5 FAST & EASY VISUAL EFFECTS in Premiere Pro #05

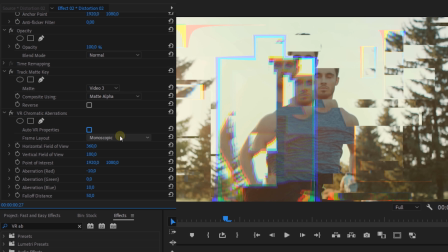[4:07]
So deselect auto VR and set the frame layout to stereoscopic over under. Then change the aberration red, green or blue to your likings.
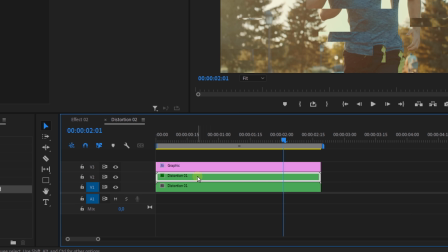[4:15]
And if you would like to have this aberration on every distortion, then go back into the nested sequence, add the effect to the middle clip there as well, but that is up to you. Here's the final glitch effect, which looks really cool. And you can also use this as a transition if you prefer.
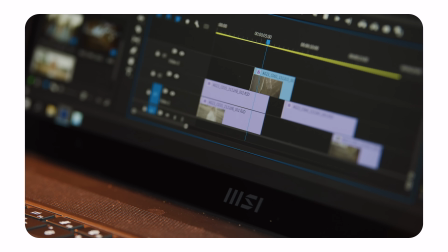[4:29]
And by the way, guys, we are working here with 4K clips and everything goes in real time, just to give you an idea of the laptop's performance. Premiere Pro effect number 3, which is kind of similar to the first one, but it has a different purpose and of course a whole different look.
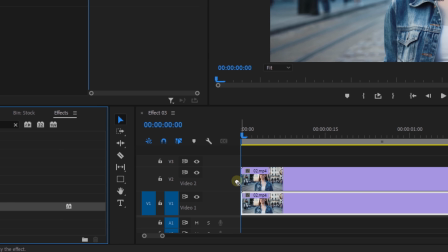[4:43]
We're going to duplicate our clip and add the invert effect to the top one, then change the blending mode to difference. You see, I told you it was different. That's gonna give us this very interesting look.
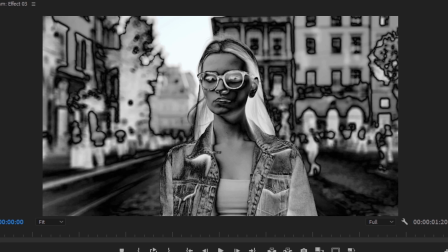[4:56]
Now, if we change the invert channel to lightness, we get a black and white image with hard edges. But the looks are very unique, and that is something that you can play with. For instance, just cut to a beat and cut between this effect.
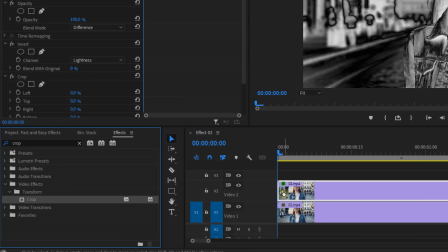[5:12]
Or you can add the crop effect to it and animate one of its properties to get something like this. Pretty cool, definitely for music videos. Now I hear you ask, Jordy, it's a laptop, what about the battery? Well, it's a 90 watt hour battery inside, giving you about 2 hours of juice while editing. But that comes from my personal testing, not what MSI advertises, which I think is not bad considering the high-end hardware inside.
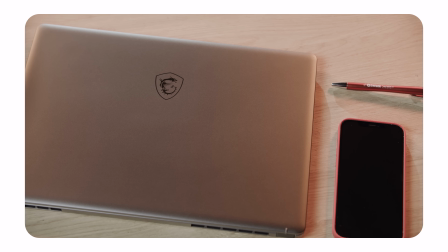[5:42]
For me, that's enough. I like the portability when traveling, quickly check some stuff on the go, and edit on the evening when it's plugged in. It's a very strong aluminum body as well, apparently military grade, so I can just go ahead and just kind of like wear this as a bulletproof vest. Now, that's a joke, guys. I wouldn't do that. Oh yeah, it supports the latest Wi-Fi 6. So that is great as well. All right, fast and easy effect number 4.
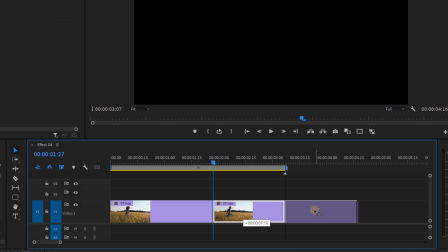[6:07]
Cut a piece off your clip and duplicate it to the right. Then right click on that clip and choose speed duration. Check reverse speed and hit OK. Then duplicate that piece again, and if you'd like, you can trim it out.
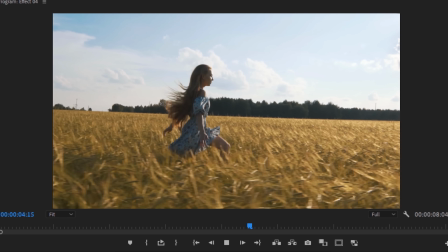[6:19]
So what we have now is our shot going in reverse and then back to normal. It's not fancy, but I do like the idea.
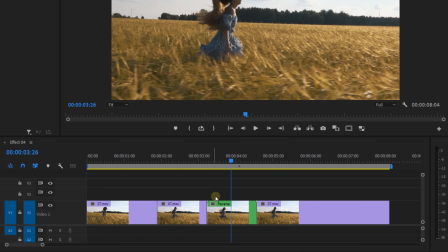[6:26]
So what's left is to make it fancy. Start off by nesting the reverse clip, and this way we can add a time remapping to it, making it go faster.
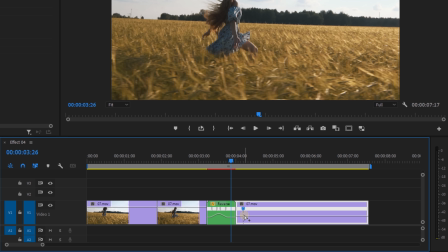[6:34]
And I'm going to do the same thing for the clip that follows, just to speed things up, make it more dynamic.
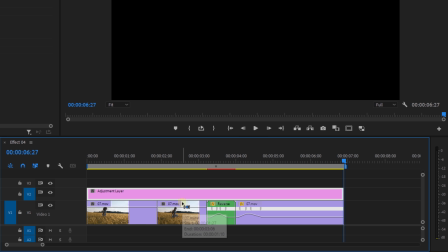[6:39]
And finally, I'm going to add an adjustment layer on top and drag the lens distortion effect to it.
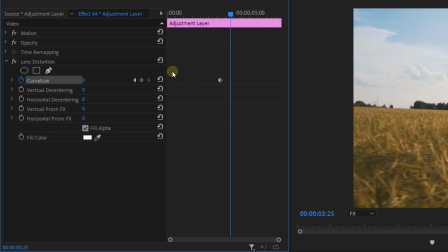[6:45]
Now, from its properties, I'm going to animate the curvature from 0 to around minus 25 and back to 0.
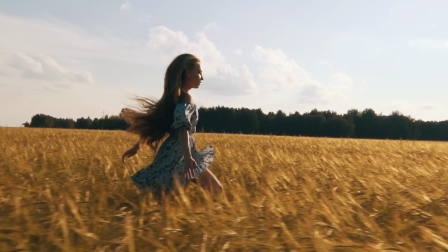[6:52]
And this adds a little bump distortion to the reverse, making it very fancy. Anyways, this brings us to the last effect, which is going to be for titles and text. Now, the idea is to create a long drop shadow, which is not possible in Premiere, but I see that as a challenge.
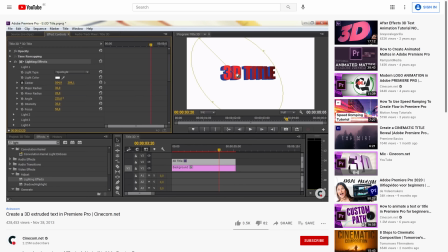[7:09]
You know, years ago, I even created a 3D text inside Premiere. I know, in Premiere.
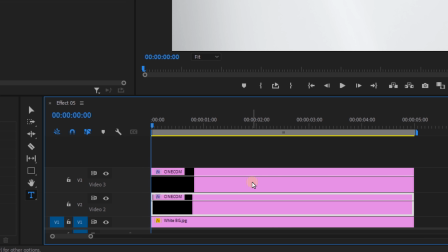[7:13]
All right, type your text and duplicate the graphics layer. On the bottom clip, we're going to add the directional blur effect.
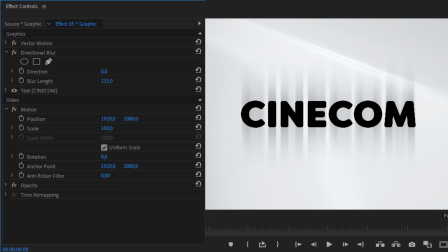[7:21]
Increase the blur length and the direction, which is already going to give you that long shadow.
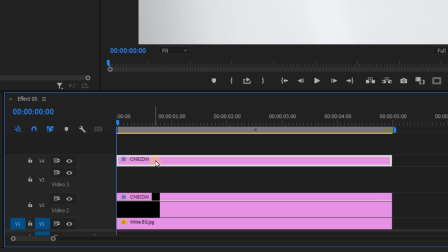[7:25]
But to fine-tune that some more, we're going to push our text layer a track higher and duplicate the shadow.
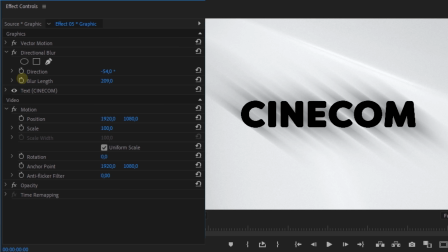[7:31]
For the top shadow, you want to decrease the blur length a bit, which is going to make it thicker around the letters.
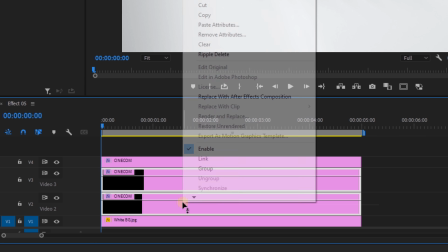[7:36]
Now select both shadow layers and nest them together.
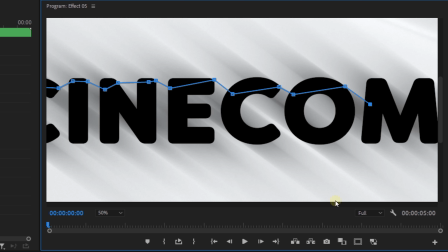[7:39]
On that nested sequence, we're going to draw a mask through the inside of the letters so that we can cut off the blur from the top. And well, that's it. That's how you can create a long shadow inside Premiere Pro.
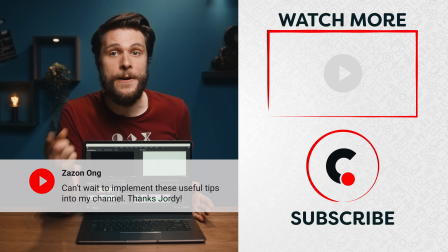[7:54]
All right, thank you so much for watching, guys. Thank you, MSI, for the support and the amazing Creator Z16.
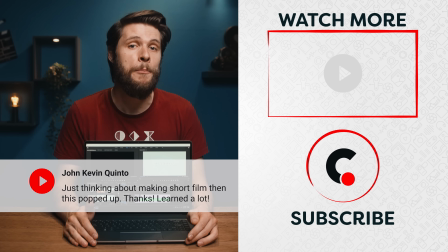[8:00]
Don't forget to check out the link in the description down below for all of the information.
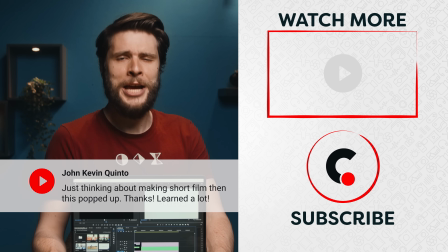[8:05]
And as always, stay creative.